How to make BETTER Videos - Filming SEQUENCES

going on, my dudes? I hope you guys are all doing well. Today, I've got a really practical tip that you can implement into your own video creating process, and it will take whatever videos you're currently creating and just make them that little bit better.
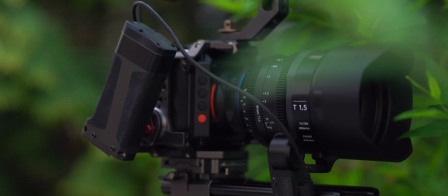The best part is that this tip doesn't only apply to a specific camera or a certain type of video. It's a broad principle that you may not have thought about, but you've definitely noticed, and it's all about filming your videos with sequences in mind.
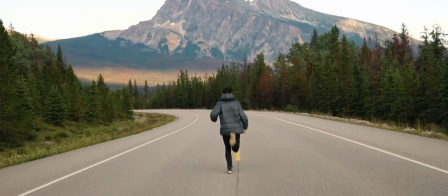You see, it doesn't matter what kind of video you're creating, whether that be a travel video, a wedding video, maybe a video for your business or your social media.
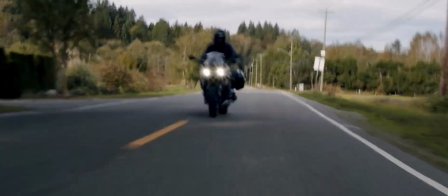If you're filming with sequences in mind, not only will your videos become more cohesive, but they will also be more engaging for your audience and better help your point get across.
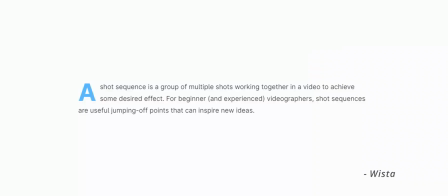So if you've never heard of this before, a shot sequence is essentially just a group of shots put together that create some desired effect.
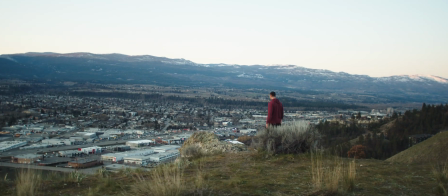Quick example, here's a shot. And here's a shot sequence of the same thing.
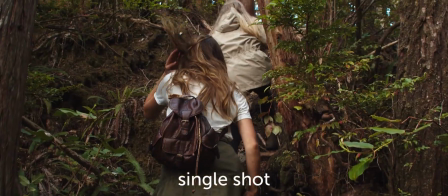That's what I'm trying to get at. When you're filming a video, it can be really tempting to just capture an action or an event and then move on to the next thing.
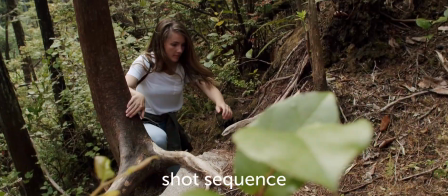For example, when I first started out and I was traveling, I would see something that I thought was really cool,
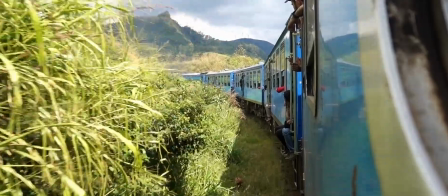I'd grab a quick clip of it, then I'd put my camera away and move on to the next thing. And I would hope that maybe in a month or two when I got back into the editing room and I tried to put together a video, I'd have enough stuff to create something that was really special and engaging and led my audience to feel something. Unfortunately, that way of filming didn't work out for me, and it wasn't until after the fact when I went to edit that I really began to realize that without filming in sequences,
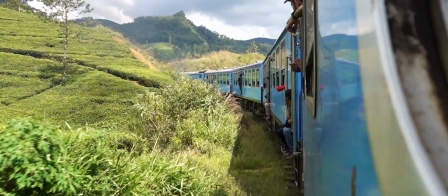it was really hard to get a message across or convey a point.
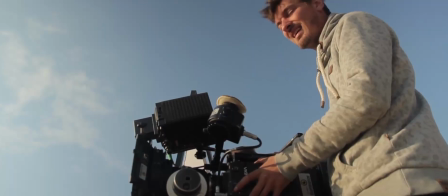You see, as a videographer, you understand what you're trying to show the audience and what you're taking a video of, but your audience only understands what you're showing them.
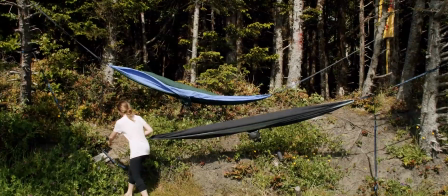So by creating sequences within your films, not only are you providing more information, but you can also focus on specific things to really get a point across.
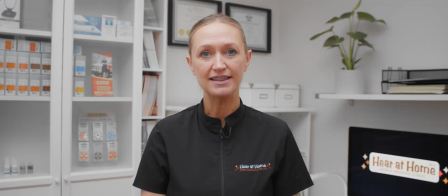For example, here is a shot of Jennifer, and Jennifer is actually one of my clients who I do some video work with down in Vancouver,
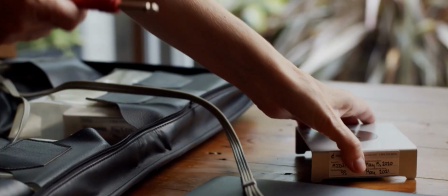and she operates a mobile hearing clinic. Earlier this year, COVID totally shook up the way that Jennifer was doing business, so she wanted to create a video that she would be able to send to her clients to show that she's taking the proper precautions and steps to keep them safe.
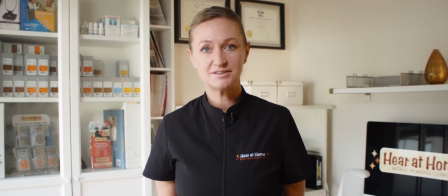So in this video that we created, we wanted to focus on her first and foremost,
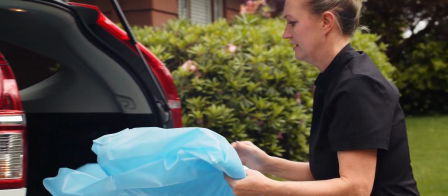her vehicle as she does these mobile hearing clinic stops going to people's houses, as well as the COVID-19 gear that she's using. Now, obviously there's many ways I could have filmed this, but one of them, and what I may have done when I first started filming, was just taking one shot of her getting out of her car,
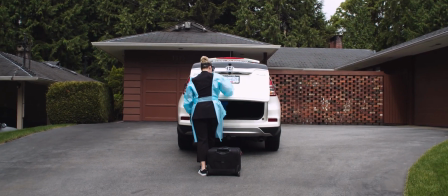putting her gear on, and then walking up to the door.
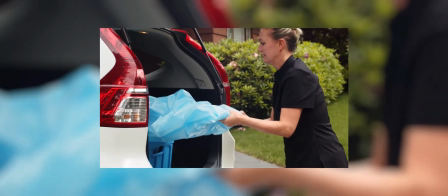By doing that, I would have completely missed the opportunity to focus on her specific gear, which is one of the core purposes of this video.
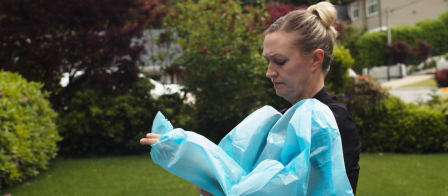I would have missed the opportunity to show some more of Jennifer's personality and what she looks like rather than just seeing her back,
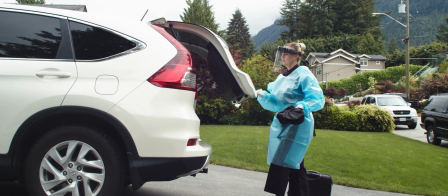as well as her car and where it is that she's at someone's house. There's so many details that you can only get across to a viewer by taking different angles and sequencing something together. So now let's look at how I actually captured it with a sequence of shots.
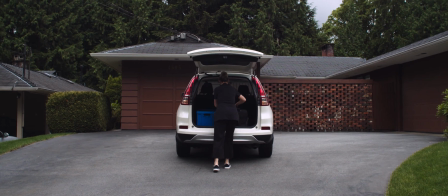First off, I used that wide shot to establish where we were, the fact that we were at her car and she was getting out, and that we were going into someone's house. I then used some medium shots to showcase that we're supposed to be focusing on the car and herself as she's getting ready, and then I used some tight shots to finally finish off the sequence and showcase the specific gear that she's actually using.
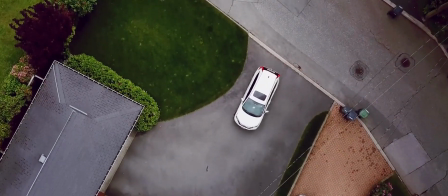Now, in my opinion, to an uninformed viewer, this sequence of shots paints a much better picture of what Jen actually does.
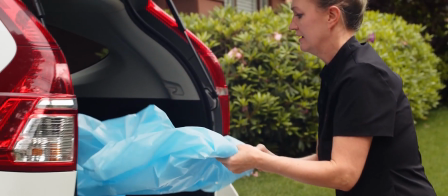Not to mention, it's more engaging and faster paced than it would have been to just have one wide shot showcasing her putting on her gear. Had we just left it with that one wide shot, I can imagine most people would have tuned out and clicked off the video,
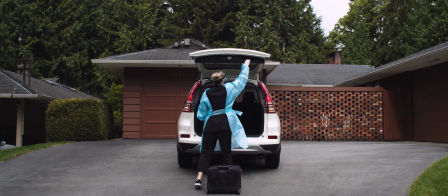and if they didn't, they would be confused as to the story that we're trying to tell and what Jen actually does. Now, that's great and all, but I'm sure you're wondering, how can I apply this to the videos that I'm creating and actually make a difference? And I'm glad you asked, because I'll tell you. But first, I want to give you a word from this week's video sponsor, Skillshare.
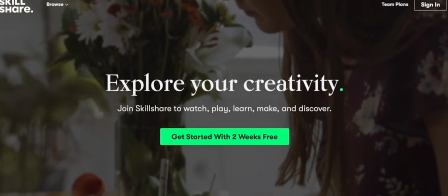Skillshare is an online learning community filled with thousands of classes available for all types of creatives.
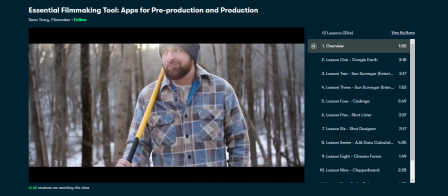It doesn't matter if you're into filmmaking like me. If you are, they have tons of classes for that, but they also have classes for things like cooking or drawing. When Skillshare reached out to me, I personally wanted to give it a try, so I got on board with Christopher Rhodes' Video on a Budget class.
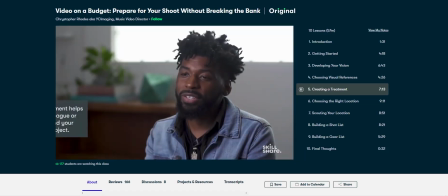Among many other things, I personally found his process in creating treatments that he uses to then pitch video ideas to clients very interesting, and I'll totally take some of those points away and add them to my own process. A Skillshare membership is less than $10 a month if you pay annually, and in my opinion, that's an insane deal. Beyond that, the first 1,000 people to click the link in the description of this video will be able to sign up for a free trial of a Skillshare Premium membership. Check it out. So, when building out a sequence, the general rule of thumb is to film it in 3 parts: a wide shot, a medium shot, and a tight shot. The wide shot is going to be used to set the scene for your viewer.
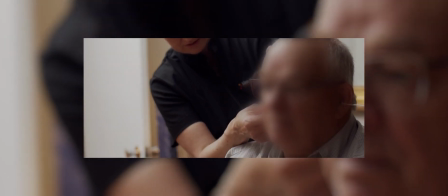Then the medium shot is going to be showing the viewer what they should be focusing on specifically within that scene, and then the tight shots are going to be helpful to get across details. Now, how do you do this when filming? Well, you have 3 main options. The first is going to be multiple takes, the second is going to be multiple cameras, and the third is going to be pre-planning. I generally use multiple cameras for things like events where you can't really tell people to stop and redo things, and sometimes where things only happen once. A great example of this is a wedding. As much as you sometimes want to redo shots so you can do it just a bit better, you can't really do that, and you don't have that luxury when you're filming something like a first kiss.
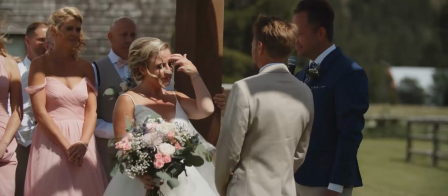If I'm shooting a wedding with multiple cameras, I'll generally have one person on one of the cameras filming medium and wide shots,
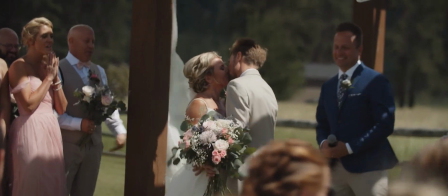and have the other person kind of solely focusing on those tighter shots, those detail shots.
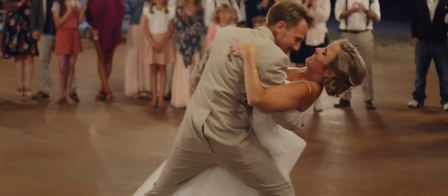That way that when the groom is getting ready, or the bride is putting on her dress, or there's the first kiss, you don't have to interrupt the day and stop the flow to say, can you redo that so I can build out a sequence? Or can you redo that so I can get a wide shot and then a tight shot?
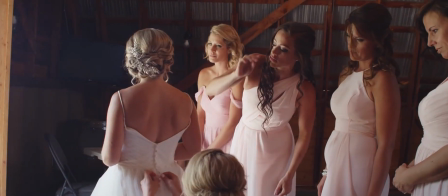It's much easier for things like events if you have 2 cameras rolling at all times and are
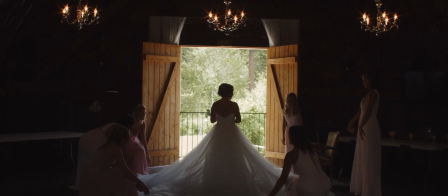able to capture these actions as they happen and have multiple angles to work with after the fact. A good example of utilizing multiple takes would be if I'm filming a client video with 1 camera.
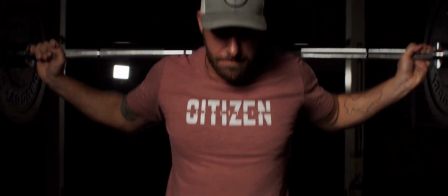To do this, I essentially choose the shot that I want, and then I have the talent to replicate that shot 3 times.
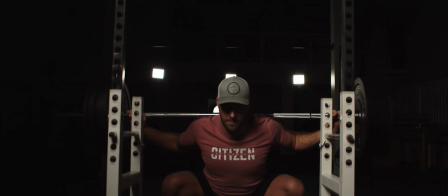I film it once in its entirety with a wide shot, I film it the second time in its entirety with a medium shot,
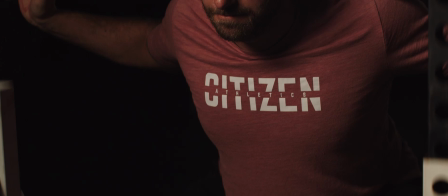and I film it the third time in its entirety with a tight shot.
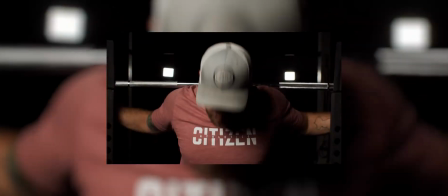Now, having captured that scene in its entirety in 3 different ways, when I get back to the editing room, I'm able to create a good sequence. Now, if I'm filming a travel video where things are a lot more sporadic, I do my best to plan my sequences.
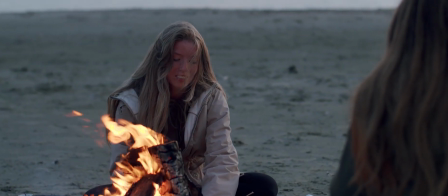I will see something that I know I want to include in my video,
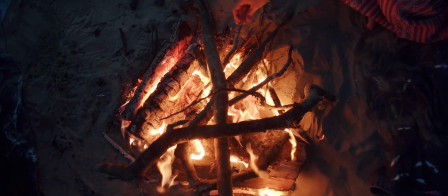and then I will do my best to anticipate how that thing or that action will unfold so that I'm able to capture it in the best way possible.
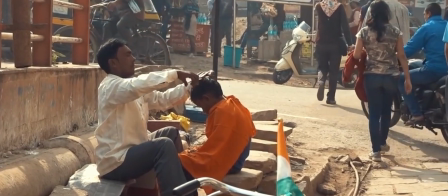Let me just give you an example. Let's just say I'm walking down the streets of India and there's this man who's making yogurt. And let's say that I had tried this yogurt and this was some of the best yogurt that I'd ever tasted.
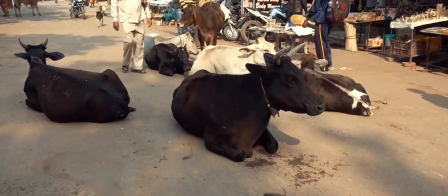Now, obviously, I need to include this in my travel video because that was some of the best yogurt I've ever had, but this guy is not paid talent. This guy is not part of my project. So how on earth can I capture this man making yogurt in an efficient way that I'm then able to sequence shots together without buying like 3 or 4 yogurts? I know that I want a shot of him mixing the yogurt, but I also want to be able to show the store that he's in. So I start off the sequence with a wide shot.
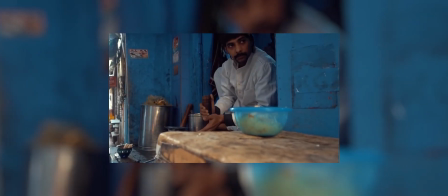I then move in a bit closer to get a medium shot to show his personality and the fact that I want you to focus on him specifically mixing the yogurt.
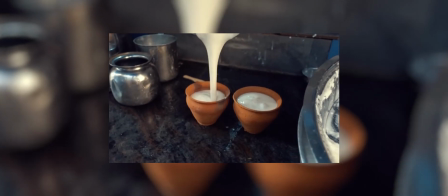Finally, I pick off a tight shot to show his creation as he pours the yogurt into the tiny cups to complete the sequence. You see, by sequencing all of those shots and putting them together, it makes the final product so much more engaging,
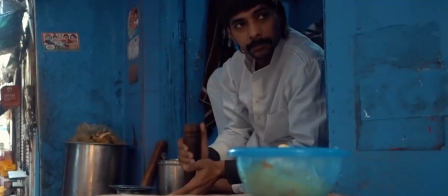and it tells so much more of a story to the audience than just one shot would have done by itself.